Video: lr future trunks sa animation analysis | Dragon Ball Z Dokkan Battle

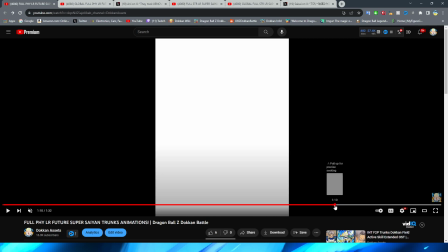49:18 And Trunks' face there actually does look pretty good, if I do say so myself.
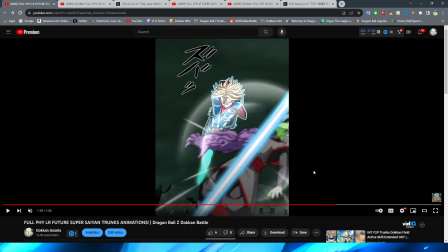49:24 Now, with this, right, this kind of looks like a reference. I'm assuming this is supposed to be like a reference to Mecha Frieza here too. But obviously this kind of just jump cut to white is really weird.
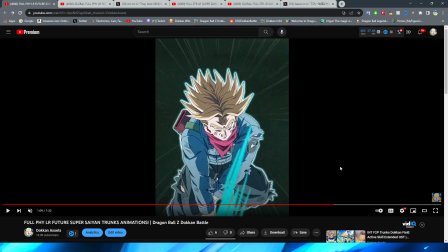49:43 I obviously like it when they do these little cuts that's supposed to be like the key effect kind of is making this white little flash appear on the screen,
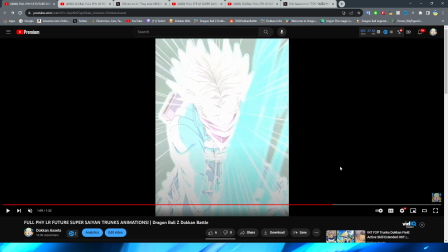49:51 like we were kind of just talking about with Trunks slashing this down, right? Like, this is a lot more interesting, and obviously it feels a lot more correct because it's like, oh, the key is slashing, you know, across the screen and the enemy's getting hit with it, and
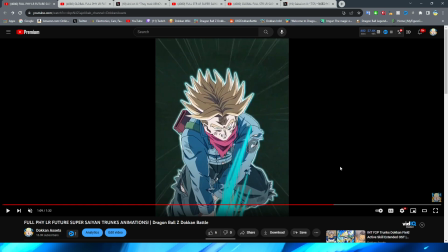50:04 it's like these anime-esque effects. But using this as a transition of this white screen is just jarring.
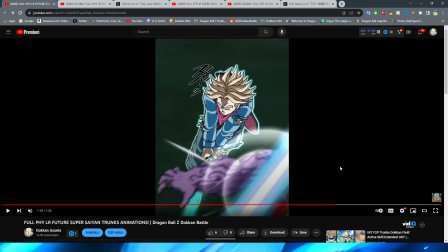50:10 I would almost have rather they just did a hard cut, which is crazy because I barely ever like it when they do hard cuts in scenes like this, but I feel like that honestly would have been better in this particular shot.
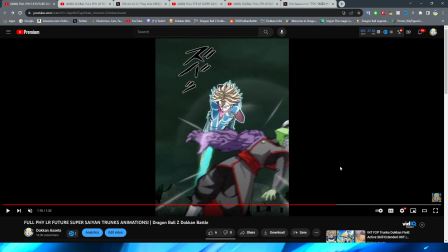50:22 But we have Trunks obviously slashing the enemy with the static PNG once again, where it's just kind of floating down.
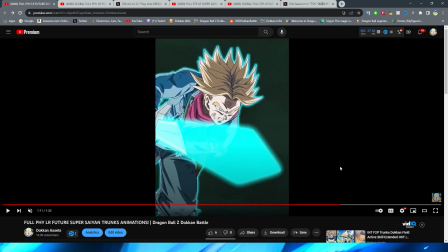50:30 Before Trunks then goes up again, like, it's just these weird jump cuts of the poses that are really getting me.
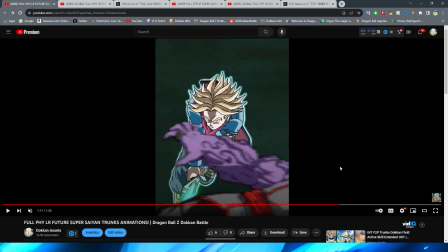50:38 You zoom in, what is wrong with his back? My boy got the roundest back I've ever seen, bro. Hunchback of Notre Dame type beat, bro. The immediate transition from this to this is not okay. This is definitely way too much of a jump in logic, I feel like.
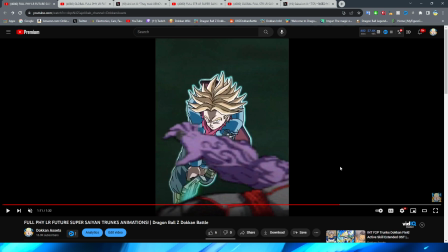50:55 You have to have something in there where he's like raising the sword or turning his head or something from just going from this to this.
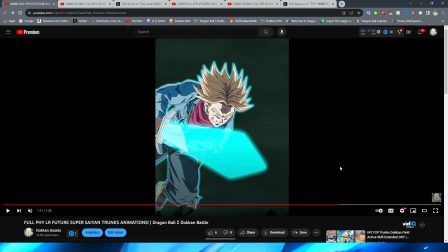51:02 Definitely not enough in between those two. However, this shot of Trunks does look pretty good with him flying forward.
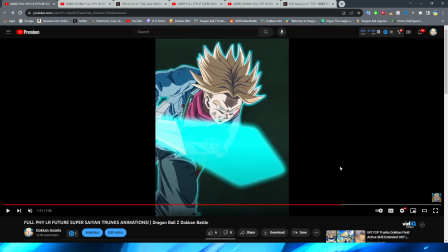51:08 And ironically enough, me talking about all the little things that they've been missing for basically like the entirety of this essay, they do actually do a very good job of here. You can see that Trunks' hair obviously is moving for this entire shot.
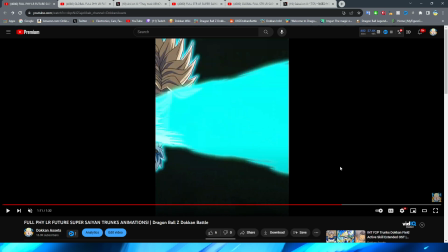51:21 And not to mention, the key sword actually looks really good with the way that the aura
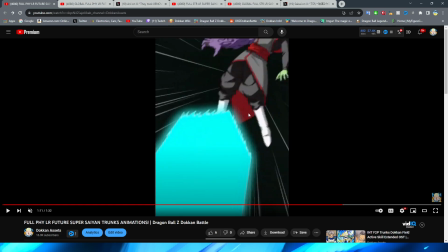51:27 obviously kind of disperses a little bit out in kind of like a blast-like fashion there, rather than just being like a straight line that kind of flies at the enemy.
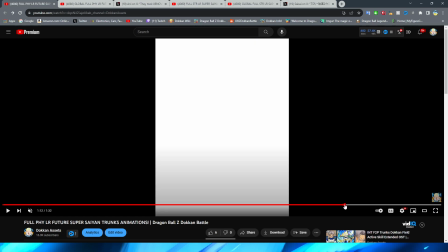51:36 And we then have the, I believe, final shot of the 18 key. Thank God, I really wanted to move on from this animation.
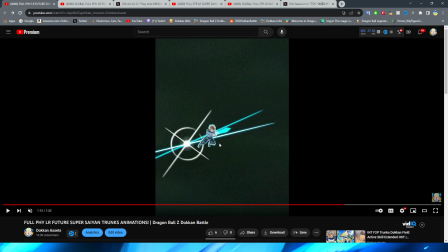51:46 We have Trunks just like slash forward, right? Kind of implying that the enemy is back there, and obviously he's moving forward.
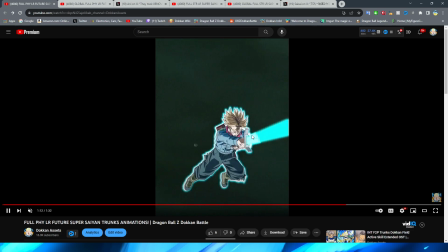51:53 Is there any movement on his hair? Not that I can see. This is just, okay, they do have it at the end though, at least.
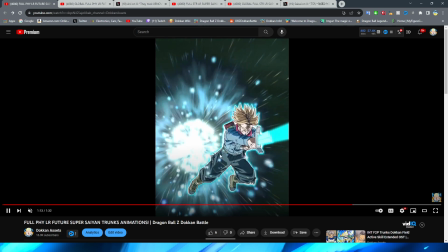51:58 This is just kind of a PNG sliding forward. I will say that explosion effect does look really good. Trunks' chin looks a little bit weird. My boy kind of got that Crimson Chin vibe going on right now, where it looks a little bit too long on his head. Alright, so we finally get to the big kahuna, ladies and gentlemen.
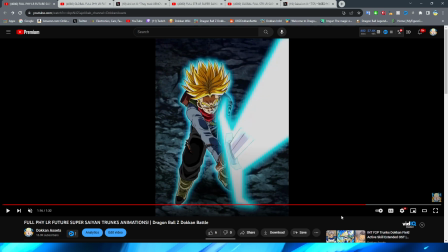52:16 We finally get to the finish skill, right? Very fitting that the Spirit Sword Trunks would be the finish skill. Now, this is a bit of a weird one, because I think that the animation is not that good,
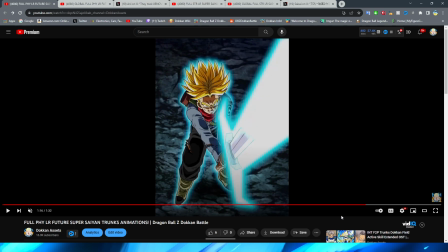52:36 but I really like the style of the way that the assets look here. Let's go through it. So, Trunks' hair looks a lot more gold, right, in this particular scene than it did in basically the entirety of these essays, right?
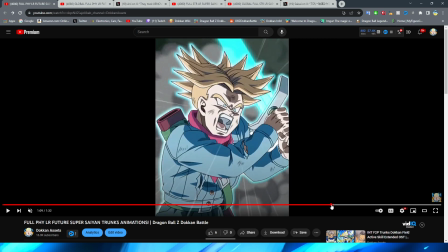52:54 Even when he had the glowing light before, right? And of course, that's just kind of the difference in color palette in the particular scenes. But I will say, for a lot of these actual essays, it feels like a lot more of like Dokkan animations,
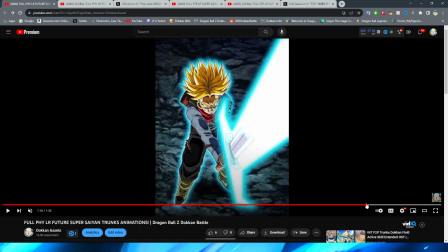53:07 whereas if I were to see this screenshot like out of context, and I didn't know any better, I would think that maybe this particular screenshot is from the anime, because this is like just still looks really good, like still frame, right? But we then get into the actual animation of it, the meat and potatoes.